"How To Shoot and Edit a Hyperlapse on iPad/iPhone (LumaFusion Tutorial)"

Yo, what's good y'all? Welcome back to the lab. Happy Mobile Monday. I know last week I kind of missed out. I was super busy. And this week, I'm actually going to show you guys something very simple and easy to do.
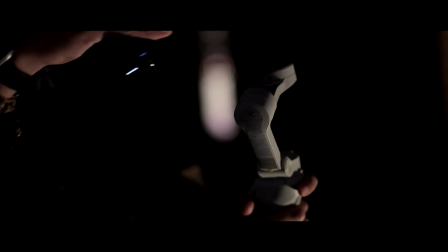(0:21)
We are going to be shooting and editing a hyperlapse shot on the phone and then edit it on my iPad. I've been editing this one video on my iPad for the past couple weeks, and I came across this little trick, and I just wanted to share this with you guys because it's super short, super simple. And if you're interested in learning this technique, please keep watching.
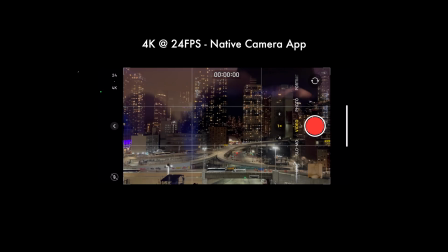(0:42)
If not, alright, first step is you need to shoot 4K at 24 frames on a native app.
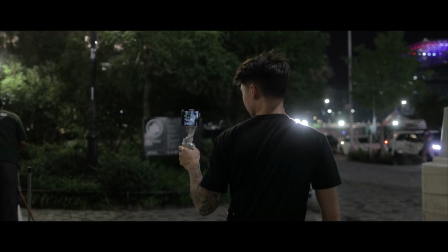(0:50)
Next step is you need to decide whether you're going to wrap around things or go straight through.
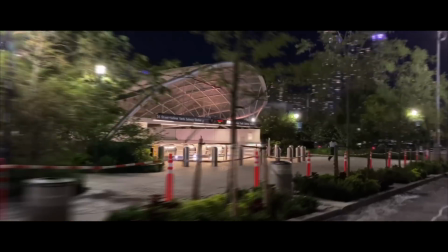(0:55)
When you're wrapping around, it requires a little more patience because it's a little more difficult. I would highly suggest you just go straight through things. For this example, we're going to go straight through things. So I'm currently editing on this application called LumaFusion.
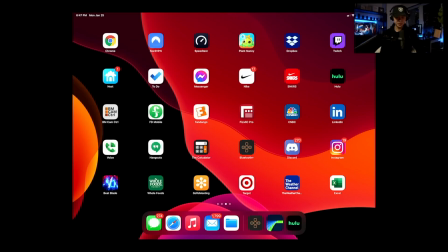(1:08)
LumaFusion is a $20 piece of software that's available for iOS and Android.
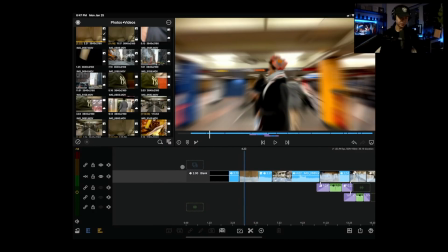(1:14)
And this is sort of what the result looks like that I showed earlier. And I wanted to give you guys a little behind the scenes as to how easy it was for me to edit.
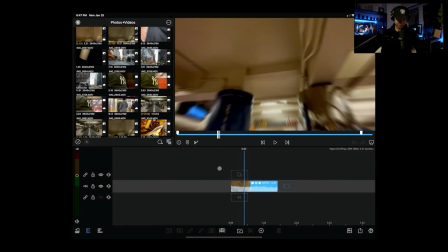(1:22)
So if I could pull up the original clip, if I could play it back, this is what it looks like.
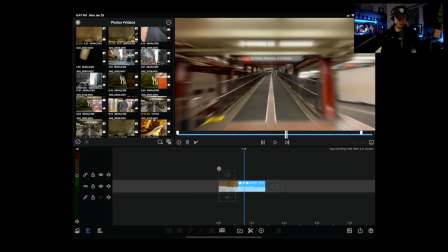(1:29)
So you notice if I play it back in slow motion, you kind of just want to have that center area of focus.
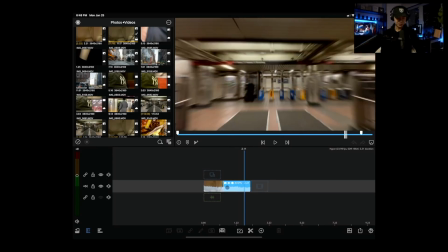(1:36)
And you kind of want to go into things or out of things. So you notice that I stopped in black.
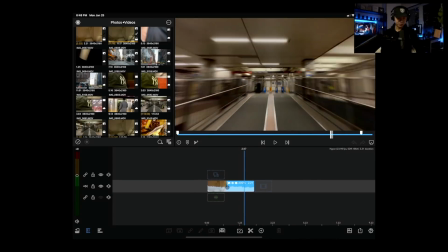(1:43)
Even if you reverse it, you could come out.
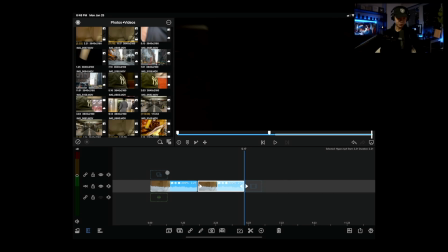(1:47)
Even if I wanted to duplicate this clip and just let it go repeatedly, it'll kind of have like that smooth transition.
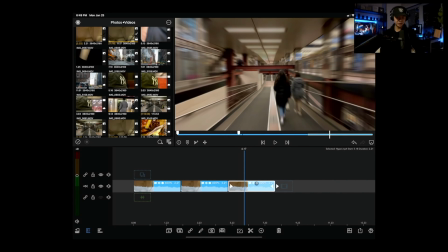(1:57)
So how did we get this look? If I could grab this shot from scratch, I'm just gonna create a new project.
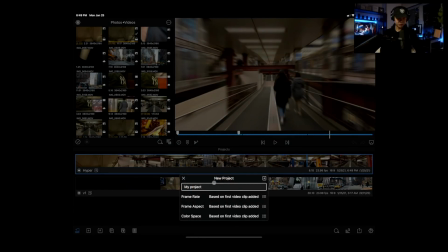(2:03)
I'm gonna go here, make a new project, and I'm just gonna call this Hyperlapse Test.
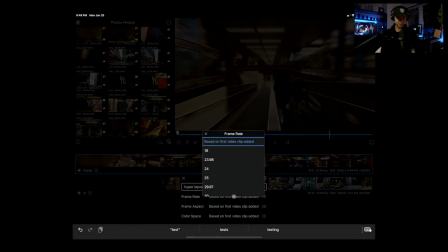(2:09)
And then you wanna make the frame rate probably 24 frames or 23.98.
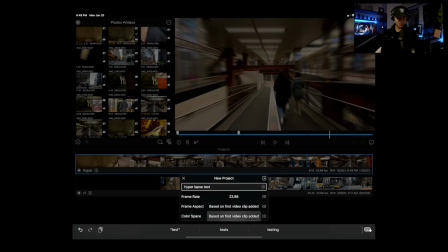(2:14)
Everything you could sort of leave as is, but I have been editing in a 10-bit space. No HDR for this, just based off of the video that I want to create.
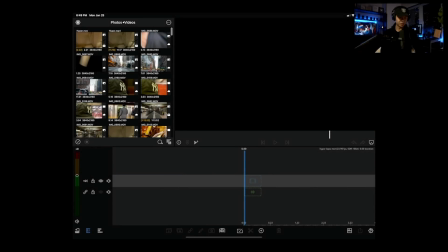(2:23)
And I just want to do add right here in the top right. And then I want to look for that hyperlapse clip that I originally shot.
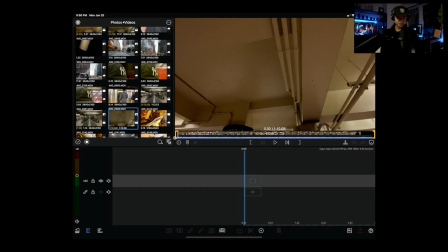(2:29)
And as you notice, I started from the top because it kind of just gives me a fade to white if I wanted to.
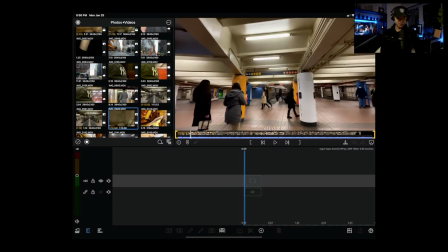(2:35)
And then I kind of just liked how it was a straight shot.
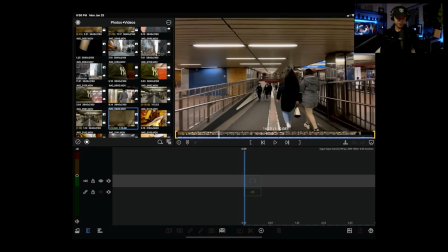(2:39)
And when I started from here, I knew that there was gonna be some kind of endpoint, but I wasn't sure what it was gonna be.
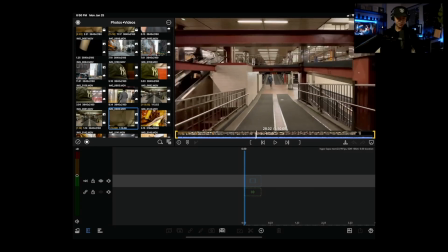(2:45)
So I kind of just walked and just kept walking.
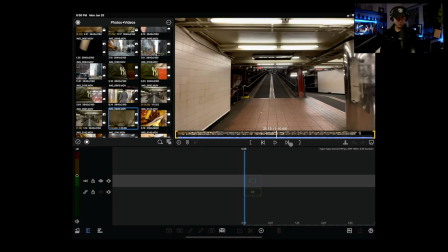(2:48)
And then you notice right here in the center, I had just center focus, and it makes it easy to transition to the next scene.
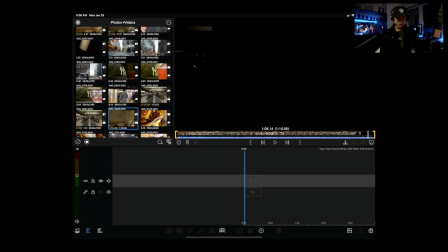(2:55)
So as I'm going, and then now I end at black. And I just keep it there for a couple seconds. And I'm using a gimbal.
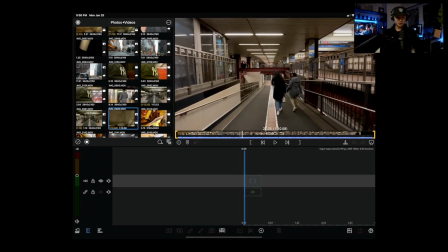(3:04)
I'm using the DJI Osmo Mobile 4. And if you keep it in the normal mode, it pretty much locks the horizontal plane.
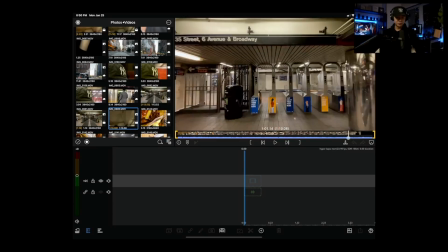(3:12)
So everything's always straight. And then you just try your best to just walk in a straight line.
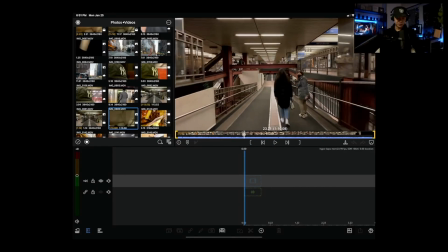(3:17)
You notice that right here, these girls stopped. And this is my walking path. And I just slightly moved over to the left. And I overheard them saying like, oh, I've seen one of those before.
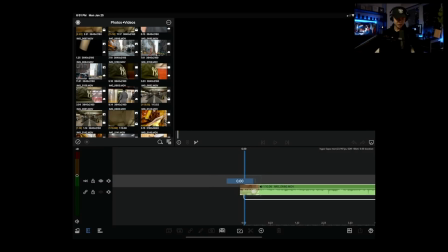(3:28)
They're kind of cool. And, all right, so I'm just going to add this whole clip to the timeline first. How long is this clip?
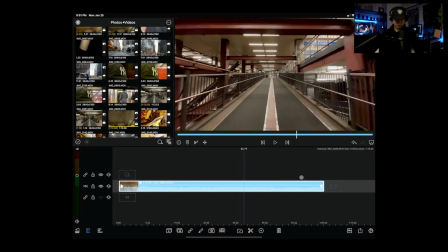(3:33)
Let's see. This whole clip is a minute long.
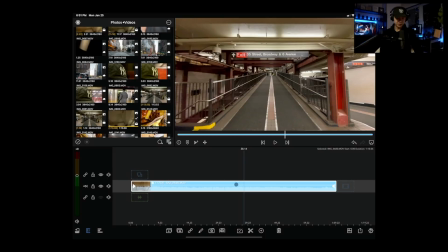(3:36)
So the first thing you need to do is you need to go and speed it up, and all you need to do is just double click or double tap and go over here to the speed,
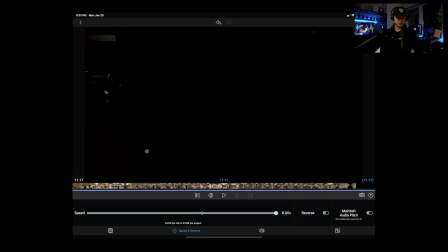(3:44)
and then you want to do this 6 times or just max it out.
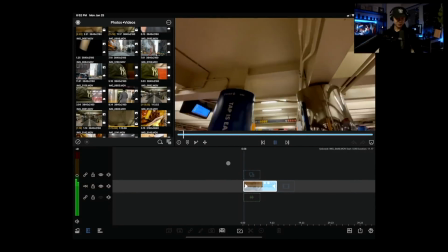(3:51)
And then when you max it out, you'll notice that it now looks like this. Oops, let me turn off the volume on this.
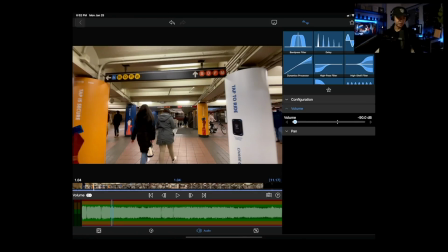(3:56)
Let's turn off the volume so it's not so squeaky. All right, now when I play it back, it looks like this.
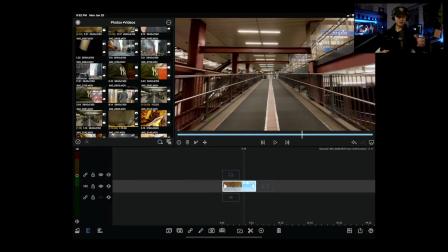(4:05)
All right, so still not fast enough. I've pretty much been looking up on Google other videos, and I couldn't find a solution. So what I did was I exported this clip on its own.